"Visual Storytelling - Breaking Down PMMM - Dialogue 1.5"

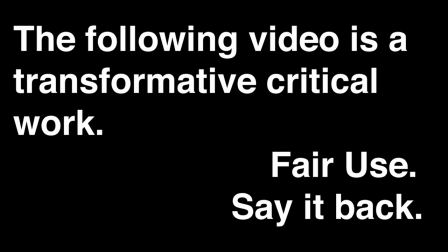[0:03]
We need to talk about something interesting. Well, it should come as no surprise that I underestimated the copyright situation,
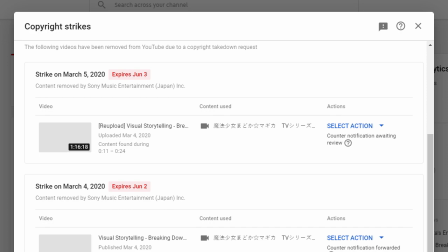[0:12]
and the systems we have in place right now for distributing a critical transformative
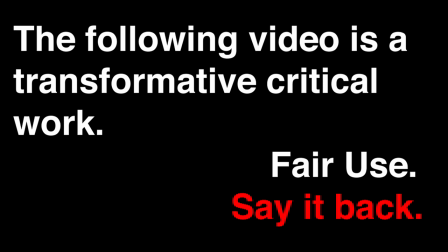[0:16]
work such as this are somewhat lacking if you are the person creating the content.
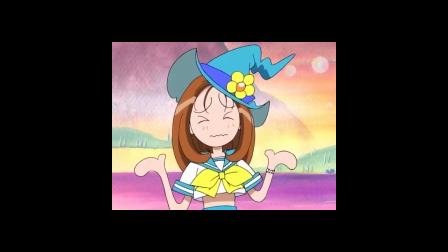[0:21]
However, I don't mean to carry on or complain, and certainly not to you guys.
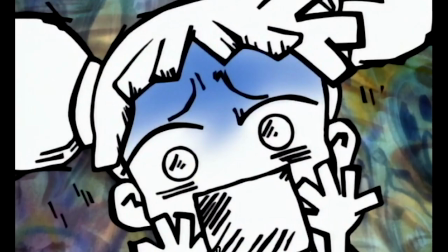[0:26]
So let's just keep going and then realize that maybe at some point in the future I may have to put these up with a black screen over top of them.
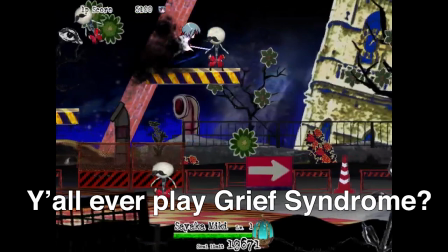[0:32]
Also, a bit of apologies. Video games got real wild in this quarantine life, and that's where I've been.
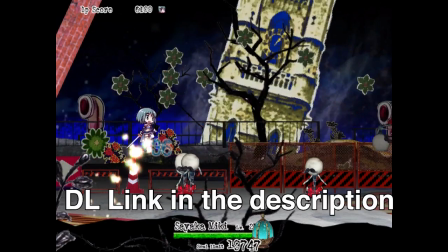[0:38]
But now we should be good to go. There is a lot to talk about. Let's hit some mistakes, omissions, and corrections from the previous episode.
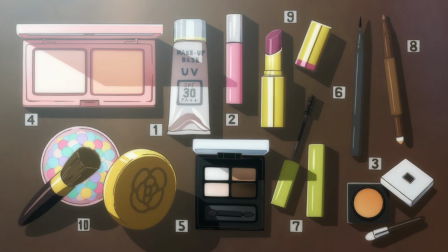[0:46]
One that I kind of glanced over and I'm really actually very sorry for was the comment that Madoka's mom doesn't have OCD. I know there are a number of reasons why somebody would number their makeup, including just needing a bit of extra structure. I certainly didn't mean to equate that type of behavior to any type of mental disorder,
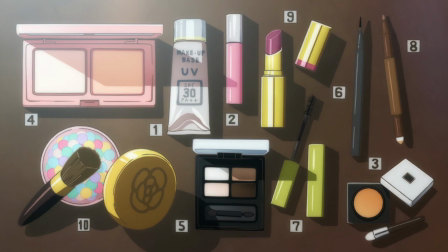[1:04]
and I realized kind of while I was saying it that it was kind of a throwaway comment out of ignorance. I do still think that the numbered makeup is a bit of an exaggeration and hyperbole, but it's mostly just to show Madoka's mom as ordered and structured.
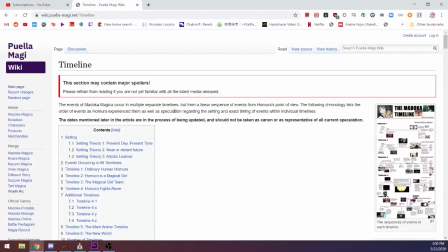[1:18]
Another thing that I claimed kind of authoritatively that may or may not actually be true is that the story takes place in 2011.
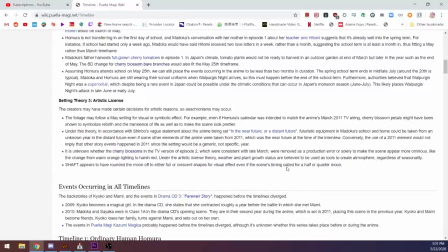[1:24]
While the 2011 does appear on that title card in the runes, And using the phases of the moon throughout the show and Homer's calendar,
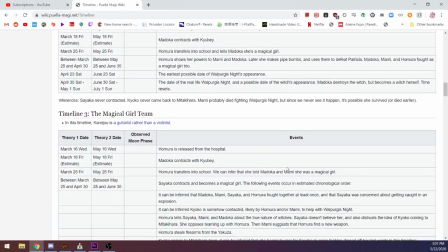[1:31]
it could absolutely occur in 2011.
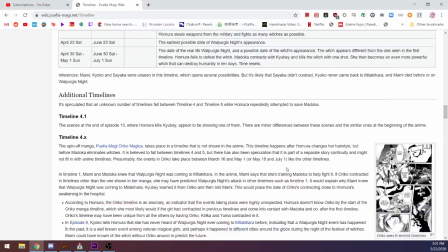[1:34]
The show doesn't necessarily have to, as the 2011 in the title card could just be referring to the date that this was created.
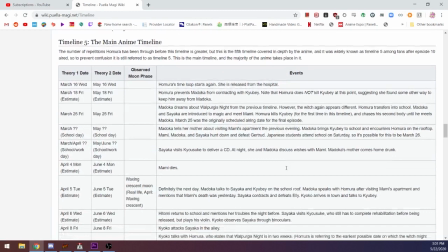[1:41]
And of course, the specific alignment of the dates and phases of the moon come up in other years as well.
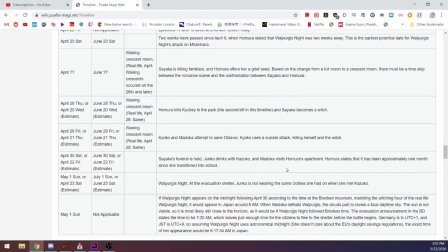[1:46]
While I don't think this changes my preferred reading as the events of the story happening in 2011, it's certainly possible that it's a little more ambiguous than what I claimed before.
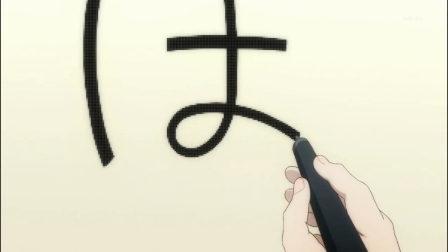[1:54]
That actually leads very nicely into the topic of, you know, the technology and the differences of the setting of Madoka Magica compared to our world in 2011.
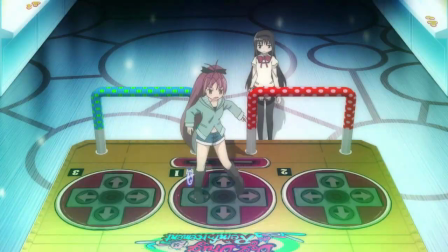[2:03]
For example, we see DDR machines, right? We see cars that are similar to the cars we know and use.
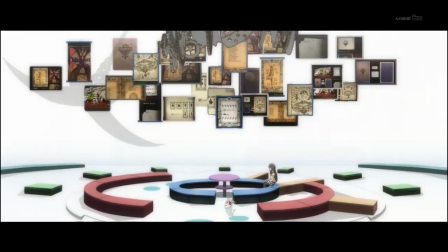[2:09]
But then we also see these absurd architecture structures or these bits of high-tech technology that really don't fit with what 2011 was like, as far as I remember it.
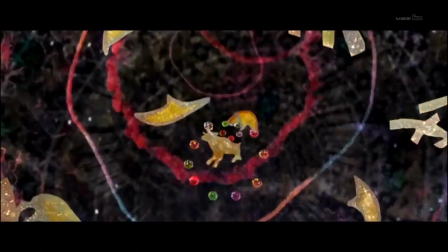[2:18]
I suppose it begs the question on whether or not Madoka's world was changed because of the introduction of magical girls in Kyubei's race.
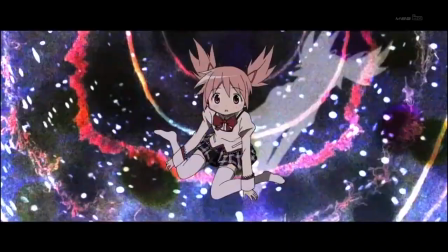[2:25]
I mean, Kyubei makes it pretty clear when talking to Madoka that even something like the introduction of fire is directly related to the humans' relationship with the incubator race.
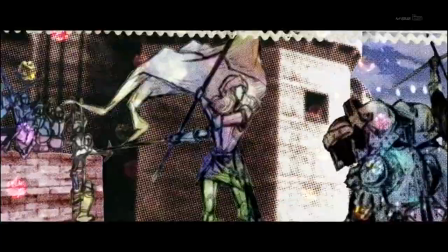[2:34]
And we see other magical girls throughout different points in human history that we can kind of identify as having actually happened.
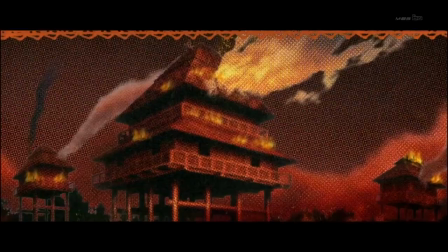[2:40]
So it's kind of not an entirely alternate universe.
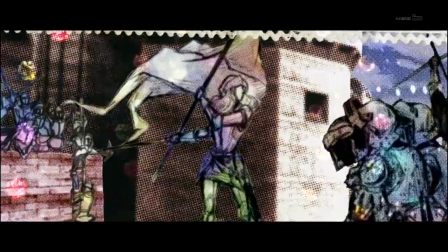[2:44]
Instead, what I'd rather look at is something that was brought up to me and something that I'd wanted to consider when we talked about the Witch's Labyrinth.
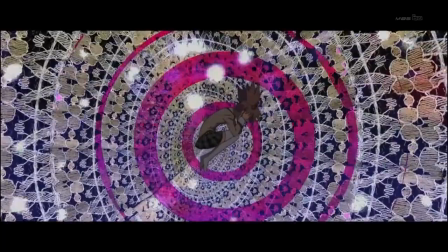[2:51]
That time and place, even in that first level of intradiegetic activity,
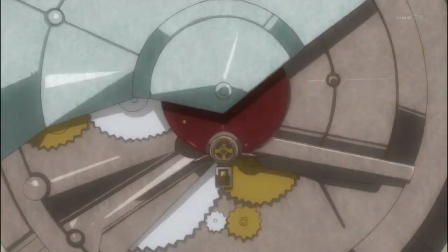[2:55]
are very light and very, well, for lack of a better word, let's say wishy-washy.
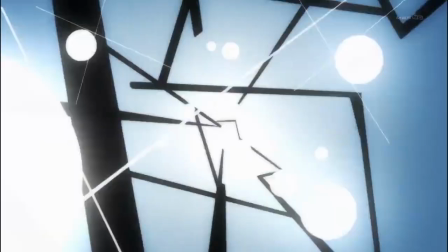[3:00]
This, I think, is pretty directly transferable from something like Revolutionary Girl Utna,
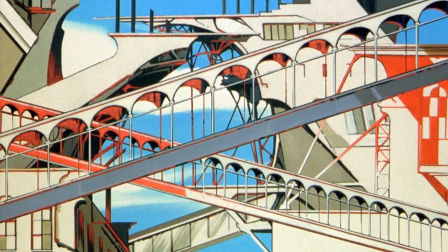[3:06]
where Otari Academy is not a place whatsoever, nor is it intended to be a place, just a state of mind that you're stuck in.
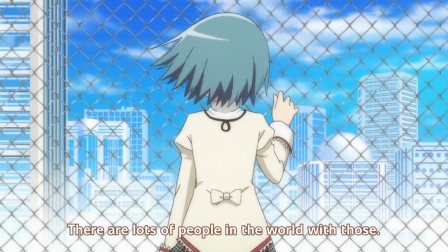[3:12]
I mean, Mitakehara's city has a name, and Madoka's house has a consistent structure that appears again and again.
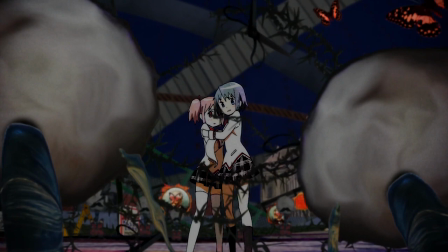[3:19]
In those ways, yeah, it's kind of unlike the Witch's Labyrinth. But in so many other ways, the setting is completely impractical and untrue to life.
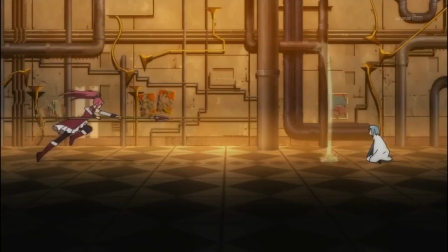[3:28]
For example, shots of all these windmills here. Or take this procession of pipes in the Sayaka and Kyoko fight. And yeah, totally, I think this is something that deserves a lot more attention,
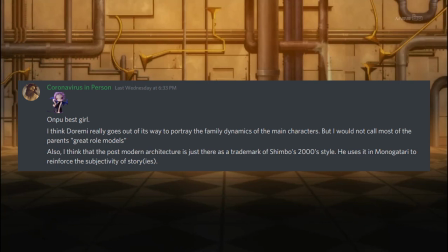[3:38]
and we'll definitely talk to a bit more when it comes up. but the Discord user somehow kind of got there first and hit the nail on the head that this postmodern architecture, if you want to call it that, I'd call it a little more surreal,
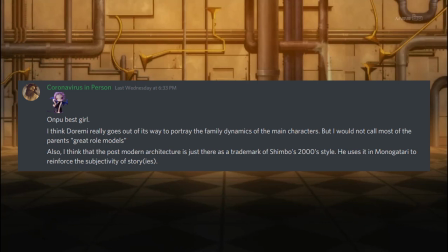[3:49]
but it's a trademark of Shinbo's style and he definitely used it in Monogatari and used it for a purpose to reinforce the subjectivity of the story.